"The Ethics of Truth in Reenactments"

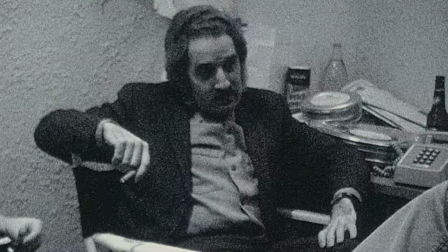(4:13)
We see each of these techniques at play in Stories We Tell and the act of killing.
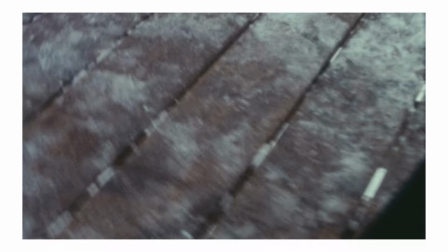(4:20)
Sarah Polley's Stories We Tell is a documentary that examines the filmmaker's personal and family life.
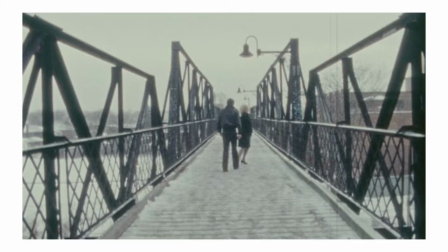(4:26)
Sarah documents her mother's complicated life that led to her own birth,
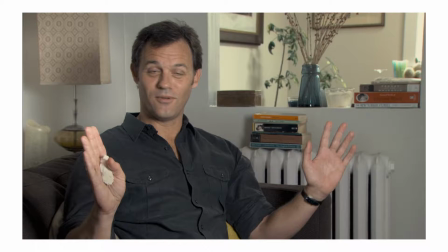(4:30)
and throughout the film we grapple onto the question of what stories we tell each other can do to the truth.
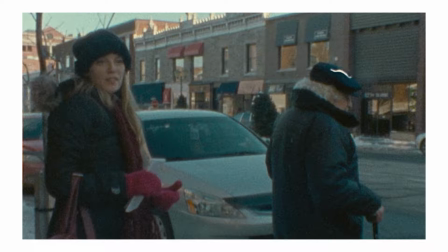(4:36)
To approach this, Sarah doubles the visual mode of address throughout the film by interviewing people in relation to her and making it clear who they are to her.
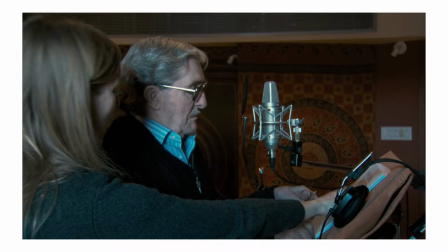(4:44)
The film begins with her bringing her dad into the recording studio, and always addressing him as dad instead of another participant.
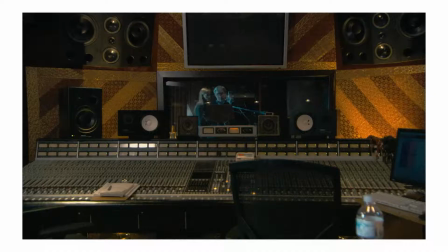(4:52)
Sarah also makes the audience aware of this recording process that is happening, and makes it clear that he is about to voice over the film with a letter that he wrote for her.
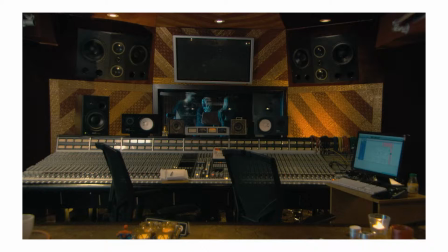(5:00) All this? Yeah. That's the whole of the thing that I wrote. It's a fair punishment, that.
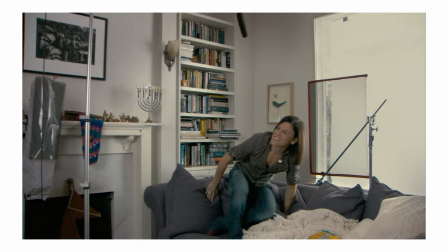(5:06)
This moment is intercut with her siblings settling down into the interview locations while the recording equipment and warm-up conversations are kept in the film.
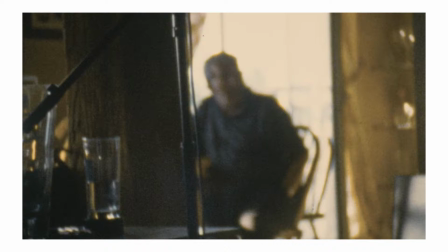(5:15)
Once the interviews begin, the relation of power between Sarah as a filmmaker and daughter to the interviewee is made clear here.
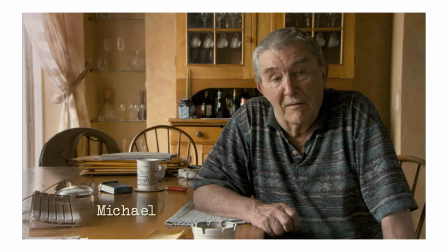(5:22) So dad, can you tell the whole story? The marriage to mom and everything that happened since.
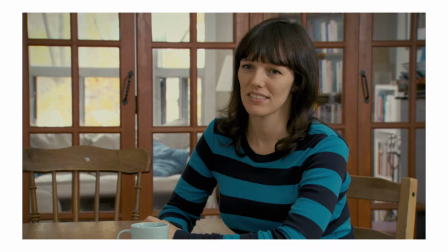(5:31)
And her relationship as someone in the family is made clear here.
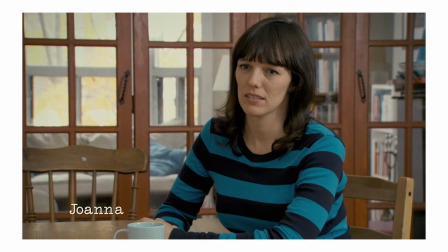(5:35) I'm going to ask you now to tell the whole story as though I don't know the story from the very beginning to the very end
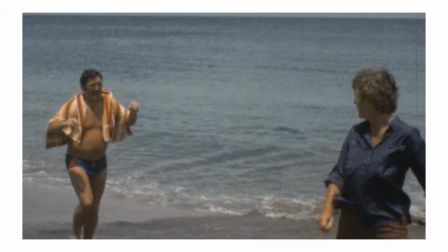(5:42) The doubling also goes further throughout the film with fake home video footages being mixed in with real ones shot on Super 8 film The grainy quality of the
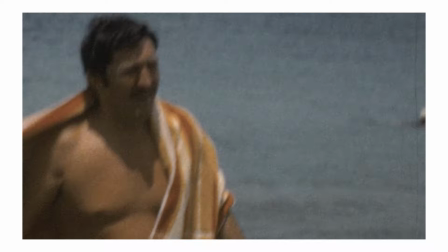(5:51)
Super 8 film acts as a visual separator between the past and the present And allows the audience to enter the phantasmatic domain that Bill Nichols described
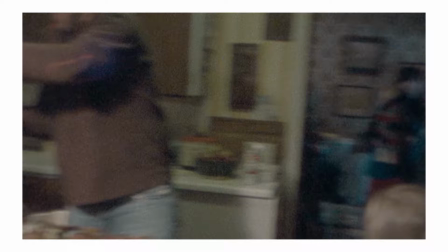(5:59)
earlier The distinction between the real and fake footages aren't made clear throughout the film either It is only towards the end of the film that the fabrication
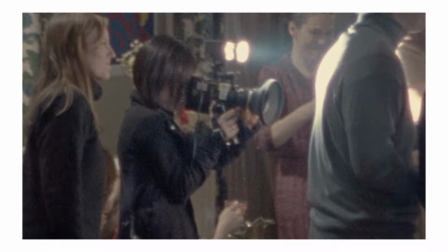(6:07)
of the reenactments are shown to us while a voiceover is being played.
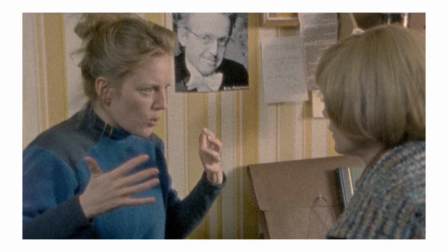(6:11)
The voiceover describes the inaccuracy and misconceptions of human memories when reconstructing the past to tell our stories.
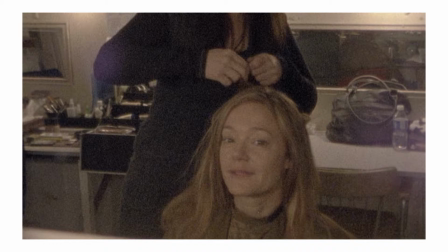(6:18)
These two elements come together to address how truth is being approached here in this documentary.
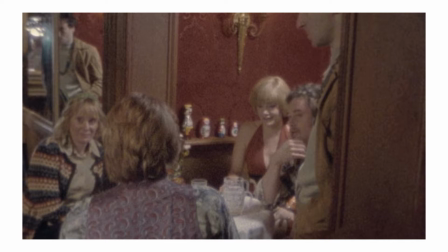(6:22)
It shows that while everything we've seen and heard may be true, it should still be taken with a grain of salt as no reconstruction is perfect.
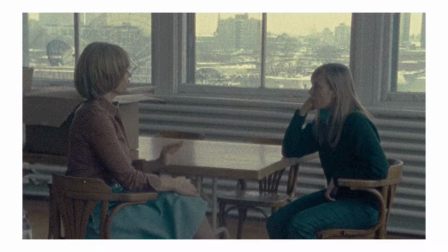(6:30)
These reenactments are directed by Sarah Polly and comes from her perspective and her perspective alone This documentary can also be
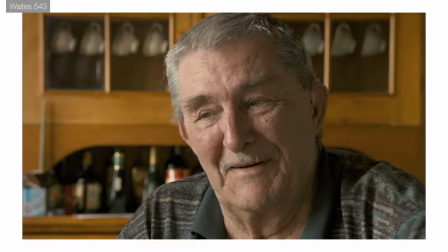(6:37)
considered as a docu-memoir As it explores Sarah Polly's past as written and directed by her Using the interviews that she has obtained from her fathers,
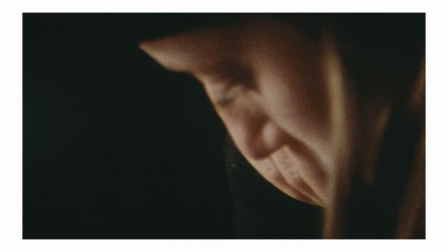(6:45)
sibling, and other major players K.J. Waits goes even as far enough to compare these reenactments to literary devices used in written
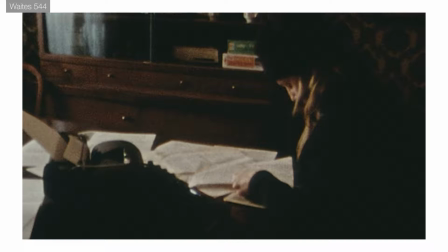(6:53)
memoirs Since they both construct an identity and are the basis for memory-driven storytelling
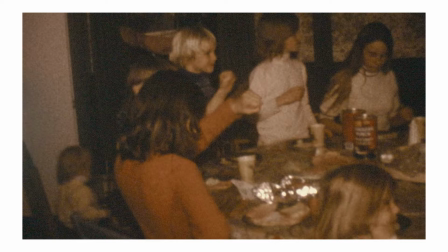(6:59)
Waits also claims how Polly uses her narrative film experience to create a film about self-exploration.
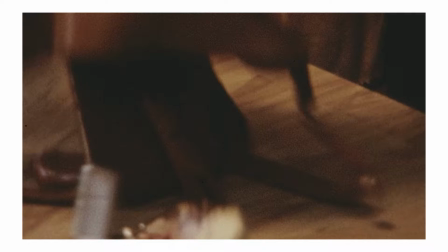(7:05)
This self-exploration is mediated by the doubling of the visual mode of address,
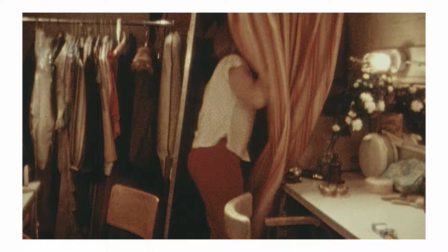(7:10)
which demonstrates how Sarah Polly's status as a director affects the truth that we see within the film reenactments.
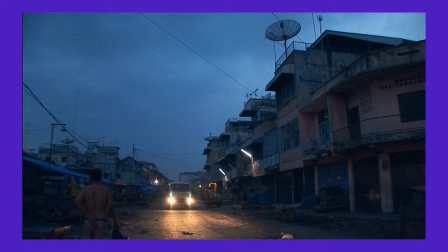(7:16)
But then what happens if we redouble the visual mode of address?
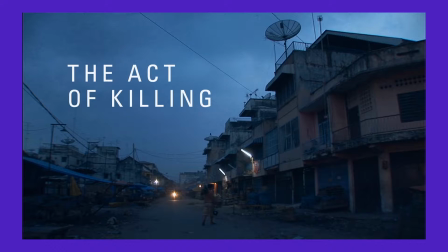(7:23)
Joshua Oppenheimer's The Act of Killing documents a group of former Death Squad members from the Indonesian mass killings of 1965 to 1966.
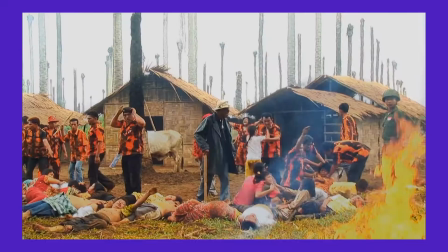(7:31)
The former members tell the stories of their glory days with pride while reenacting it for the documentary.
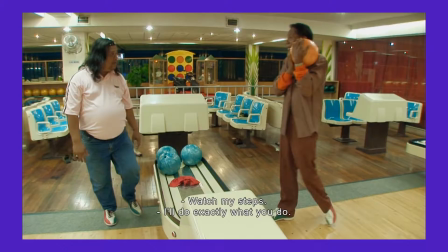(7:37)
The film is a hybrid between the traditional interview documentary style and the direct cinema style as it lets its
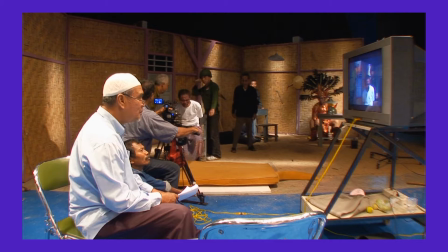(7:43)
subjects do whatever they need to create their reenactments and occasionally has the subjects sitting down and talking to the camera.
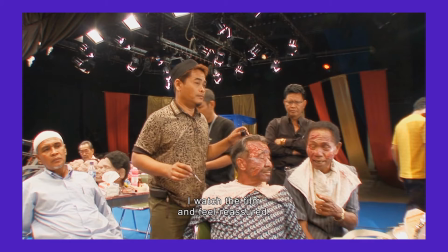(7:49)
The film redoubles the visual mode of address by letting the creation of the reenactments be the core narrative of the film.
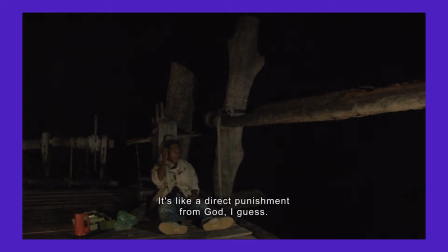(7:55)
With these reenactments, the audience witnessed the subject's confrontation with the consequences of their own actions.
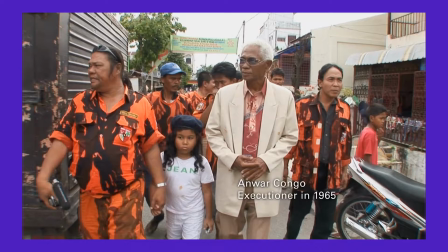(8:01)
As an ode to the gangster films that the Dead Squad members loved growing up, they decided to make their reenactment films as a gangster B-movie.
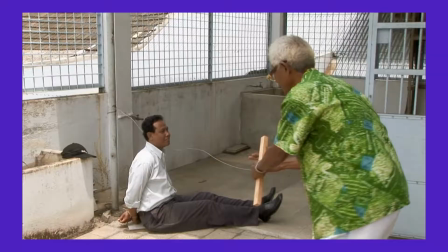(8:09)
The film primarily follows Anwar, who undergoes the biggest change throughout the film.
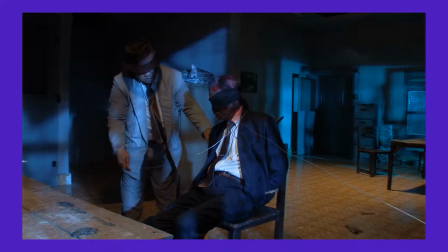(8:13)
At the beginning of the film, he freely boasts about the killings that he did and even showed some of the techniques for the camera.
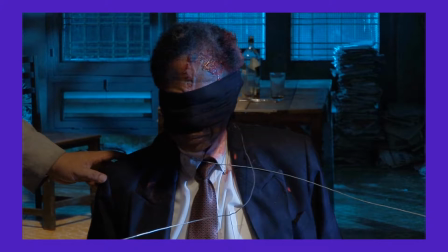(8:19)
But as the film goes on, Anwar's past started to come back and haunt him.
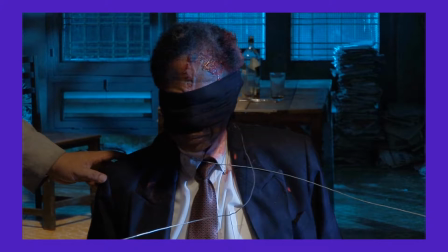(8:23)
Anwar reaches a breaking point when he is on the set playing as one of the victims being killed by his own wire technique.
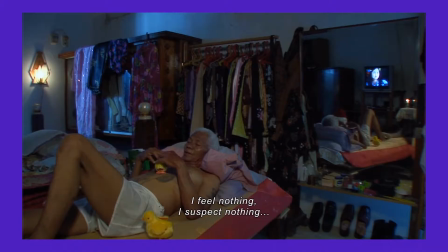(8:33)
He started genuinely fearing for his life and brought a halt to the production. And over its two-hour runtime, the film is unapologetically intimate with Anwar.
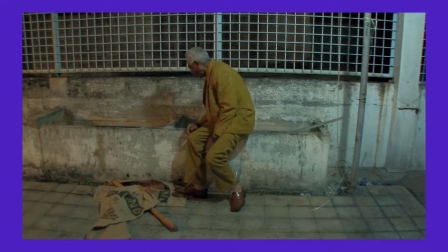(8:42)
It even makes the audience start empathizing with him when he breaks down at the end of the film.
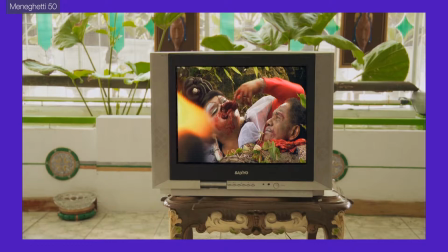(8:47)
As Mike Magedi details in his article, the reenactment does two related functions throughout the film.
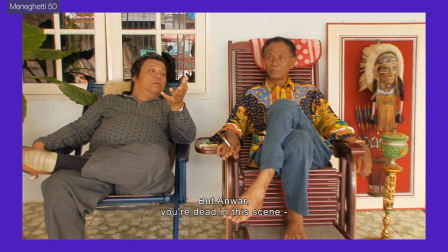(8:52)
The first function is to show how the stylized reenactment allowed most of the wrongdoers to transfer their guilt onto the reenactments themselves.
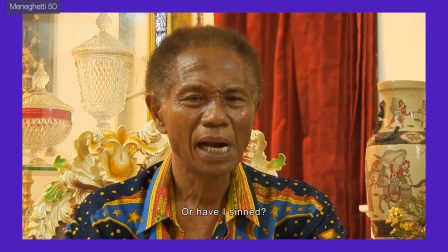(9:00)
And the second function is to show how the process triggers Anwar's self-realization as he becomes haunted by nightmares and feared karmatic retribution as the shoot went on.
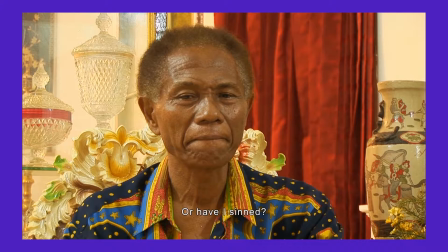(9:09)
Both of these functions would contribute to the audience's understanding of the situation as well as the people who would commit them.
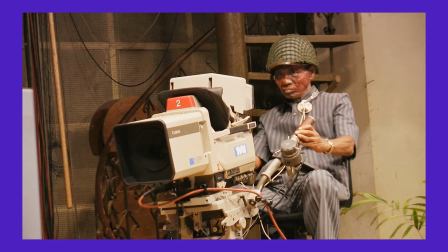(9:15)
And by redoubling the visual mode of address, the documentary is able to show a different type of truth.
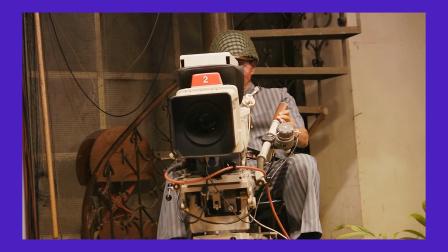(9:20)
It's not a type of truth that fills in the missing gap of a story, but it's a type of truth that informs the psychology and personality of the people making the reenactments,
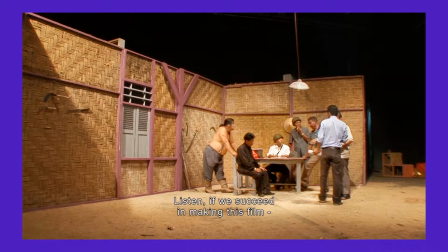(9:29)
which give the audience a deeper understanding of the subject of the film and the truth beyond the reenactments.
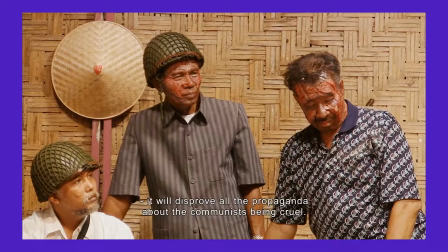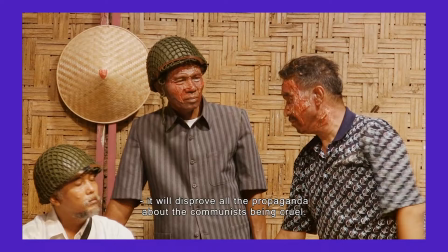(9:44) PKI is a good person, not a good person, but we are good.
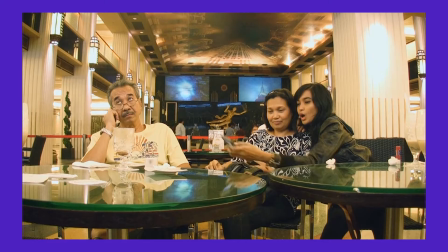(9:49)
While doubling and redoubling the mode of visual address begin to unravel the complexity of showing truth on a movie screen, it is far from a commonplace practice.
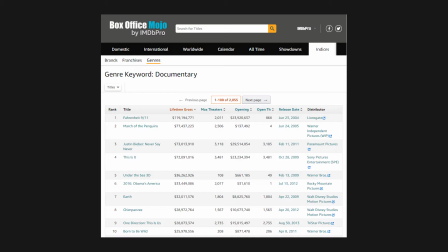(9:58)
At the end of the day, an important thing to remember about documentaries is that it's about money.
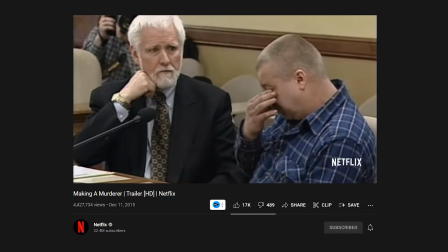(10:03)
Documentaries, like fiction films, are a commercial product, and it's meant to provide entertainment while exploring serious real-life topics.
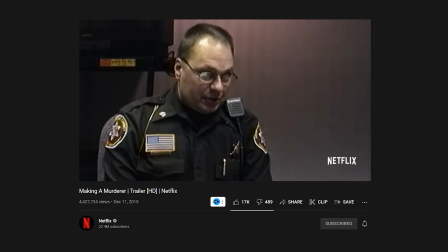(10:10)
There's a reason we don't see self-reflexive documentaries that deal with the ethics of truth,
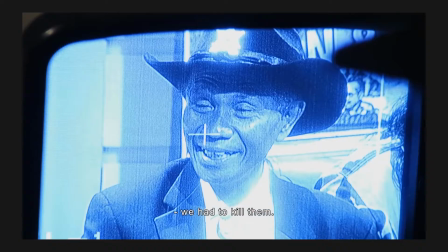(10:14)
like stories we tell and the act of killing often, and that's because they aren't often commercially successful.
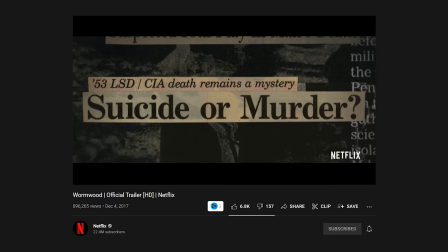(10:20)
Most documentaries nowadays prioritize on the entertainment value and barely acknowledge the role of reenactments and how it affects the truth.
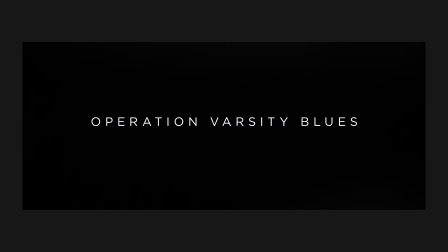(10:27)
Something like the 2021 documentary Operation Varsity Blues does almost very little to address the ethics of truth in reenactments.
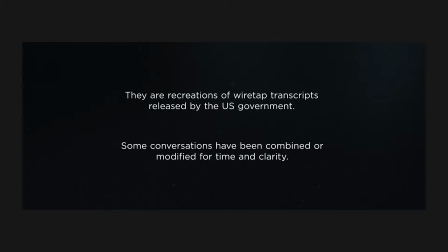(10:35)
The most it does is give a disclaimer that the dialogue have been modified or combined for time and clarity.
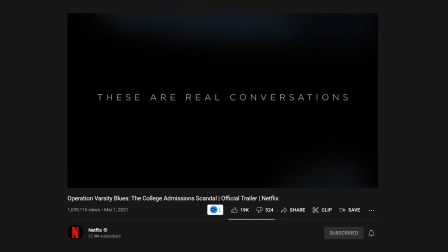(10:40)
But the main appeal of the film is still that the recreations are based on the real call transcripts released by the US government.
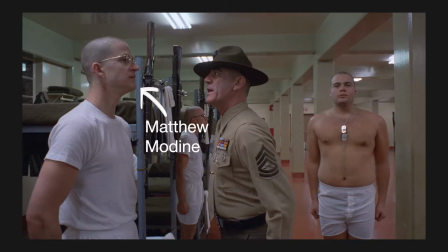(10:48)
The film also uses a recognizable actor to play as an on-screen version of the documentary's subject.
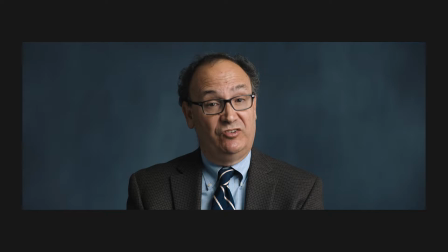(10:53)
Matthew Modine, who's famous for being in Full Metal Jacket, acts out every phone call,
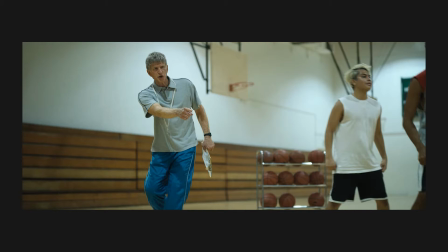(10:58)
which is almost verbatim to the transcripts, but he also does the B-roll footages when someone describes his behavior.
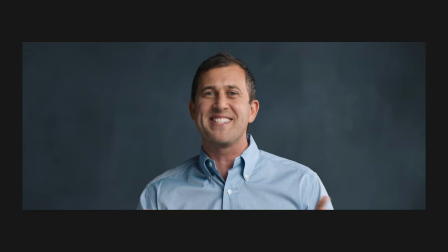(11:04)
This reenactment blurs a line of representation as the subject is based on hard evidence, such as call transcripts, but also word of mouth.
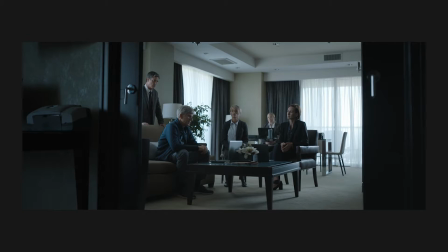(11:12)
Everything in the documentary is accepted as truth, and without the double or redoubling of the visual mode of address,
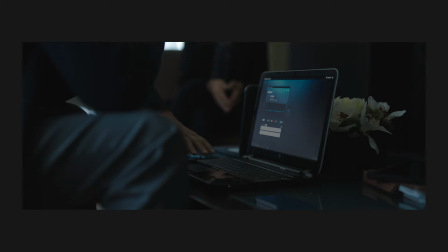(11:18)
this documentary, like most others today, never attempt to reflect on how their reenactments can manipulate the truth.
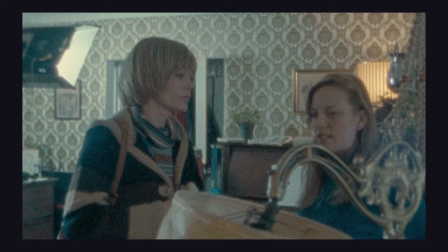(11:27)
Doubling and redoubling the mode of visual address and documentary reenactments create a self-reflexive
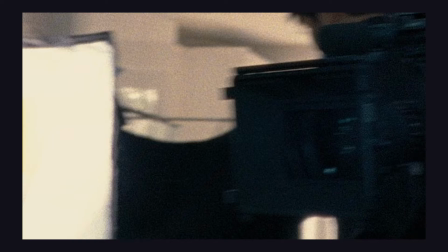(11:32)
presentation that begins to address the ethical issues of using reenactments to represent truth.
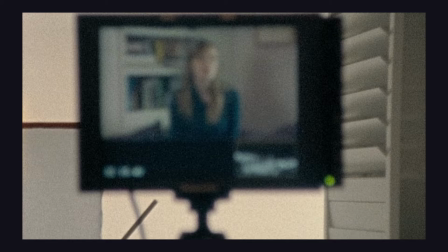(11:37)
Stories we tell double the visual mode of address to show the issues of finding truth from reenactments due to the director's artistic choices and human flaws.
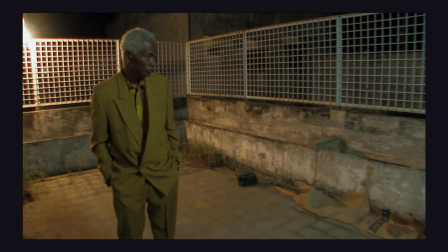(11:46)
The act of killing redoubles the visual mode of address to reveal a second layer of truth that shows the
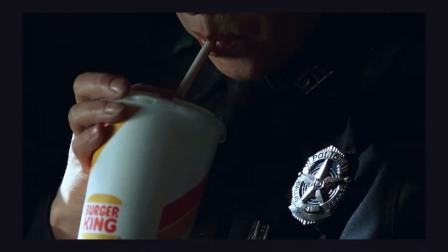(11:51)
psychology of its subjects and allows its audience to learn more about them so they can get to the truth. But even if it's not commonplace,
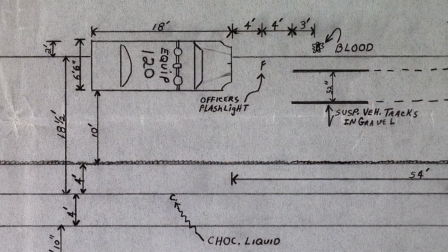(11:59)
infusing the visual modes of address with reenactments question the relationship of documentary to truth and how we can never re-experience a time that has already passed.
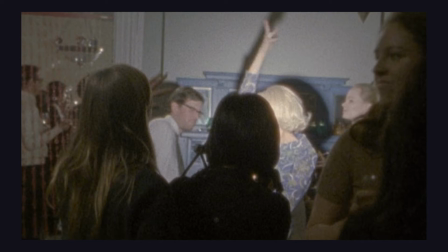(12:08)
Joanna puts it best in Stories We Tell.
I guess that, to me, is another misconception that there is a state of affairs.
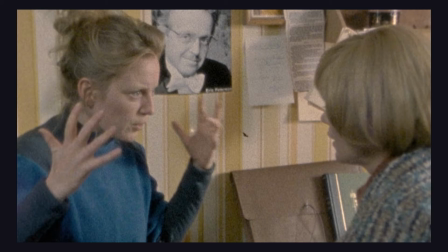(12:16) There are things that actually happened and we have to kind of reconstruct exactly what happened in the past.
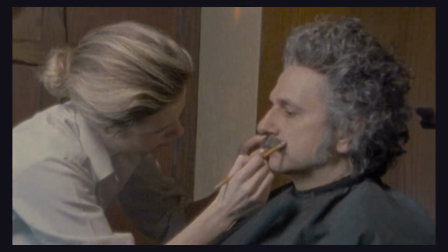(12:22) And I don't think there ever was a what actually happened. And I think there were lots of perspectives from the very beginning.
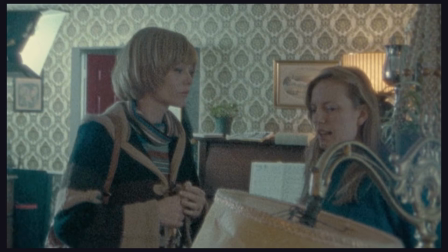(12:27) You don't ever get to an answer. You don't ever get to, okay, now we figured it out. We know exactly what happened.